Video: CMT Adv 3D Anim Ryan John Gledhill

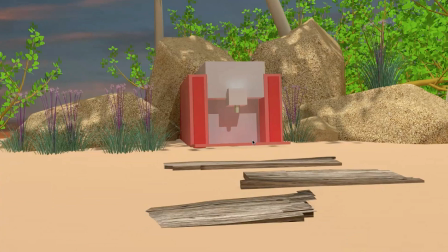(4:08)
You've tackled some things which I think have challenged you, which is good. You should always be doing that. You'll be ambitious with your work. I'm pleased that you've had a go at kind of things which are outside of let's say the main requirements of what you wanted to make.
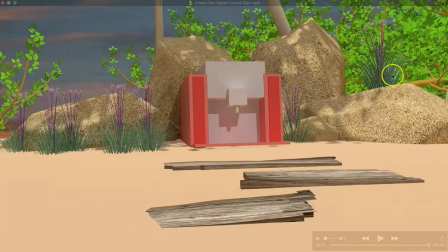(4:24)
So things a bit like driftwoods and trees and rocks and things and what have you, because it just shows that you're trying to set the scene as well as just show literally what has been said. Said this, so I'm going to make exactly that sort of style. So I'm pleased with that.
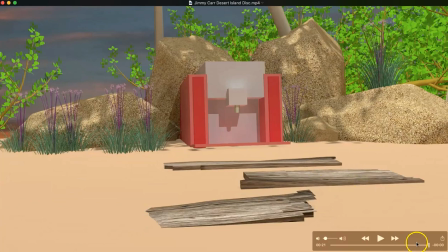(4:40)
You really do set the scene there. I think in terms of animation, it's probably a little bit limited.
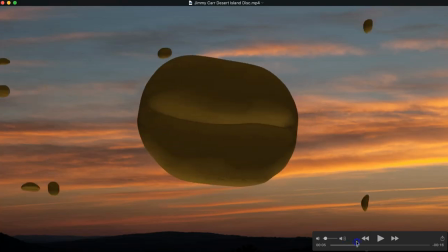(4:46)
I'd perhaps like to have seen you do a little more maybe with the coffee bean. I mean, if you really wanted to push it,
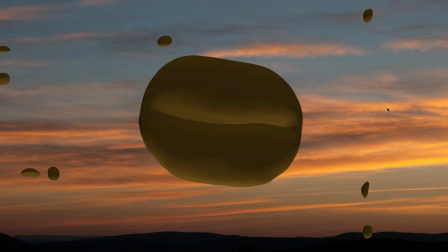(4:55)
you could have perhaps made it into like a little characterized it slightly. maybe have, as these fall, maybe you see them hit the ground and then, bounce off, or you could have just done something a little bit more, I think, with it. That said, you put some good stuff together. I don't know if those beans are keyframed or the particle systems, but you've made it work. It functions.
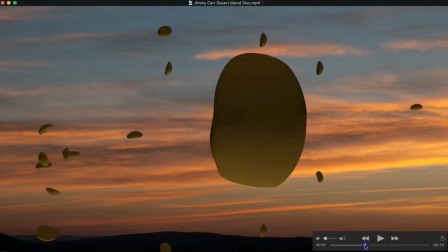(5:14)
I know what's going on there. That's one of the main sort of features of the thing. The camera works pretty well.
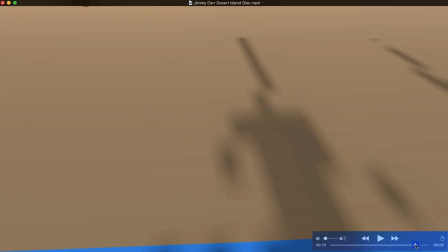(5:23)
I mean, this is the only real kind of animated camera, which again is well controlled. It works well from that transition.
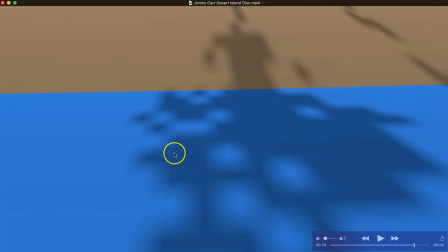(5:30)
I think perhaps with this, because I'm assuming this is the sand and the sea, maybe you could have had a little bit more kind of texture to that. Maybe a picture map on the sand to make it a little bit more sand-like. You could even try a little bit of motion blur, maybe, if it's running pretty fast.
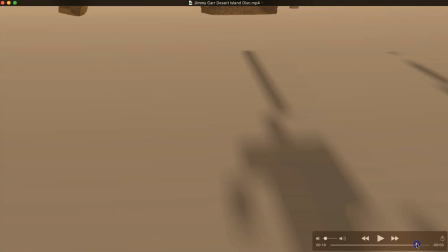(5:47)
This.
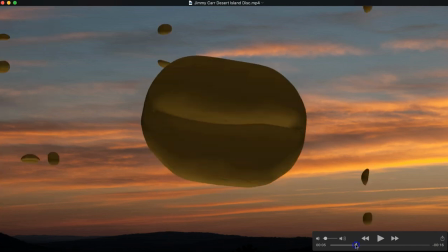(5:52)
And then I just think the other thing is probably just a little bit more work on the lighting. But this is quite dark compared to sort of this, and certainly compared to this.
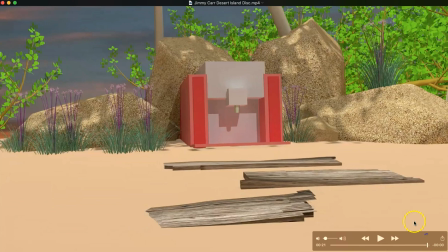(6:01)
I think that would have helped things. But overall, it's a good effort. I like what I see. I particularly like your attempt at some more difficult stuff like the modelling and things. I think to push it to the next level, I would have probably
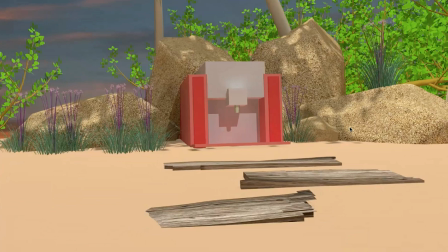(6:18)
tried to get some elements in there which are a little bit more animation friendly, let's say. Something which has got a little bit more of an obvious movement to it. Coffee bean, difficult to think how that would move other than kind of dropping it from a height as you've done.
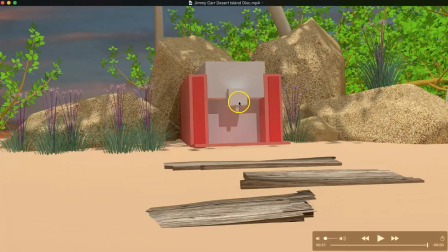(6:33)
Coffee machine, maybe you could have had something looks like it's kind of pouring out of it, or you could probably falling from the top and land or something like that. You maybe do a little bit more with it. So what was there is good. I just think it's probably the animation side needed pushing just a little bit. Okay, cheers.